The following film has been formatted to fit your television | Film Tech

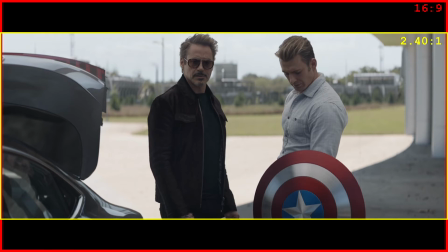4:22 A 2.40 image fits into a 16:9 television with a viewing area of 1920 by 804, which is
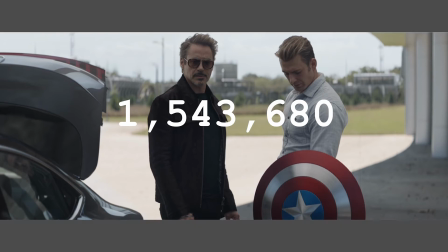4:29 1,543,680, with letterboxes on the top and bottom of the screen. Now, I'm not making a judgment here either way.
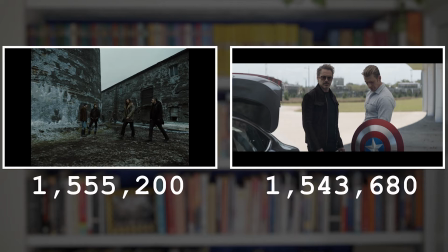4:35 I just think it's interesting that 4:3 is actually more active pixels than 2.40 when fit into a standard HD TV. Now, I say most of the MCU because WandaVision uses a bunch of different aspect ratios. Hey, Editor Steven here. I realized I forgot to put a spoiler warning for WandaVision in the script, so spoiler warning for WandaVision. I also think you just need to have seen the show to understand some of the points that I'm making. Anyway, back to presenter me.
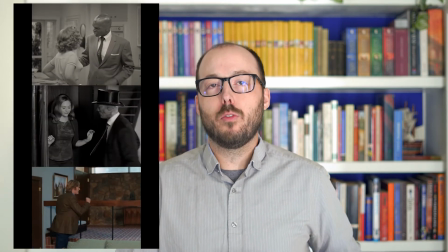4:58 For its 50s, 60s, and 70s eras, it's 4:3, which is evocative of the television standard of those days.
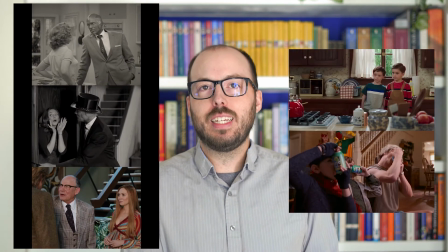5:05 But for the 80s through the aughts, it's 16:9, which is anachronistic to those television eras, but is reminiscent of the HD remasters we have of these shows that are available to us today. The reason they're available to us is because many of them were shot on 35mm or Super 16, and those images can be rescanned and recropped to fit a new format.
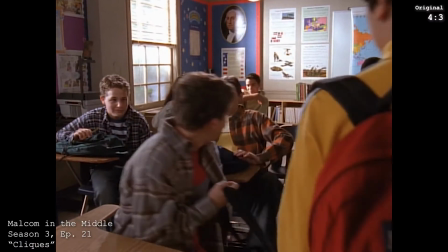5:26 Although sometimes you end up with crew or equipment or empty chairs being visible that wouldn't have been seen in the original 4:3 broadcast.
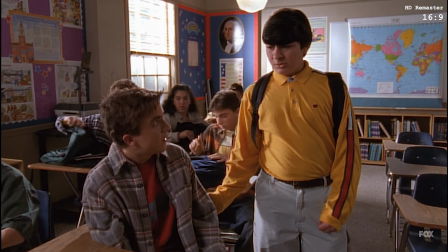5:33 What are you doing? There's no more seats. There's a seat over there.
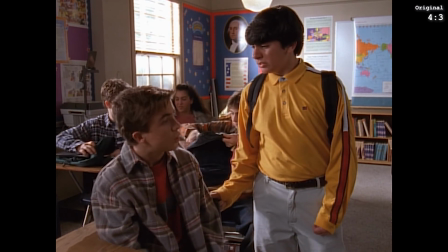5:41 Just scoot over. Go sit down. You're gonna get in trouble.
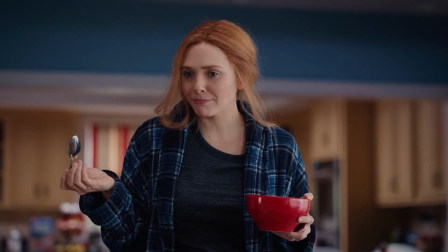5:45 WandaVision then stays 16:9 through its modern era of television, but anything that's set in the real world,
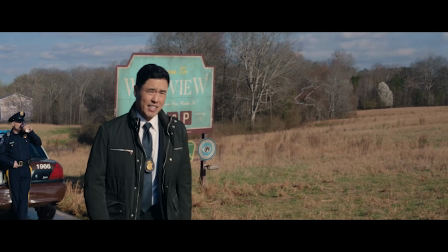5:51 by real I mean the fictional world of the MCU outside of the Hex, that's 240, which is perfectly in line with the rest of the Marvel Cinematic Universe. Now there's a couple great moments in WandaVision as the letterbox morphs and squeezes us in and out of the television world that Wanda has constructed,
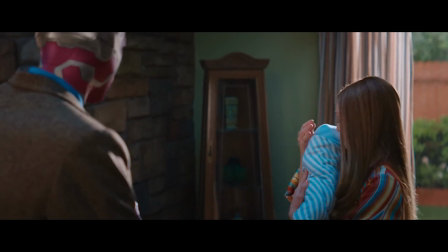6:07 the creative team opting not to hard cut between the two aspect ratios,
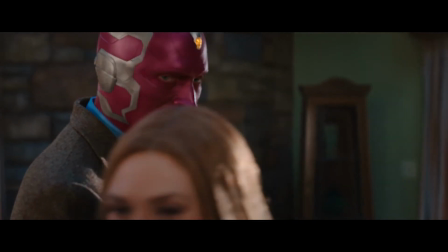6:10 but allowing the black bars on the sides to squeeze us and force us back into this unnatural world.
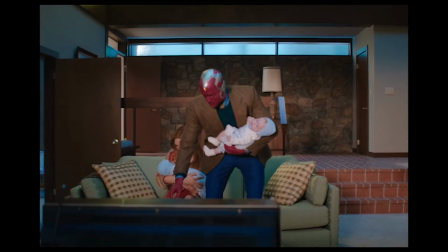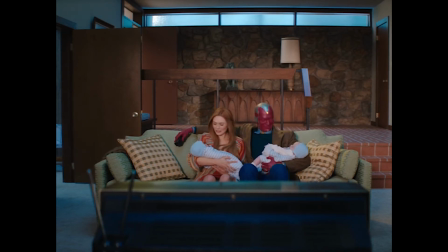And I think this works really well thematically as Wanda is bending reality around her and changing the world itself. She's also changing the way it's perceived by the audience. And what I like about it is it's such a no-brainer creative choice to format it like this. Of course your version of I Dream of Jeannie is going to be 4:3, because I Dream of Jeannie was 4:3. But from a thematic level, the idea that our literal window into the world is being manipulated by the main character just works really well for me. The letterbox has become much more commonplace in modern television presentation. As TVs have gotten wider, audiences have become more accustomed to the presence of letterboxes. Prestige television has opted to move to a more cinematic visual style, trying to look more like theatrical releases than anything from television's past.
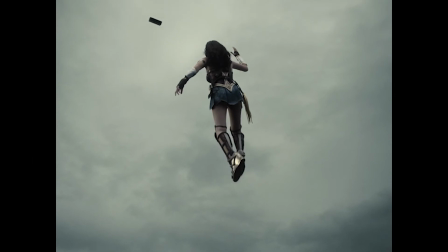7:14 So Zack Snyder wanted to show his Justice League full frame. Marvel wants the MCU to be 240.
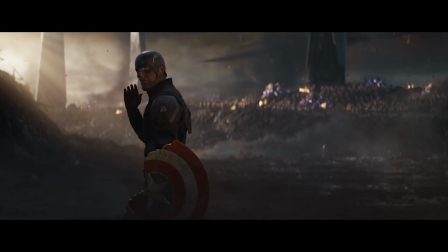7:20 The aspect ratio of a film is no longer a function of the film stock and the projectors used, but an artistic choice of the director. You're seeing it how the director intended. It's a creative choice. I used to despise vertical videos on phone, but I've come to learn and appreciate that when there is intention, a vertical format can have just as much visual interest as a horizontal one. But the key word there is intention. As we get further removed from the physical limitations of past technologies, the crop itself can be applied in more interesting and artistic ways. But wait a minute. This isn't how Zack Snyder intended audiences to see his version of Justice League. It was formatted like that for IMAX, a screen that's at least 70 feet wide and 50 feet tall. My television, my computer monitor, my phone, none of those are the format for which this was intended to be presented. None of those even come close to matching the visual awe of an IMAX screen. Once released into the wild, directors have no control over which device a viewer chooses to watch media on. Format is a variable output going to variable inputs, and there's no way to format every film for every option.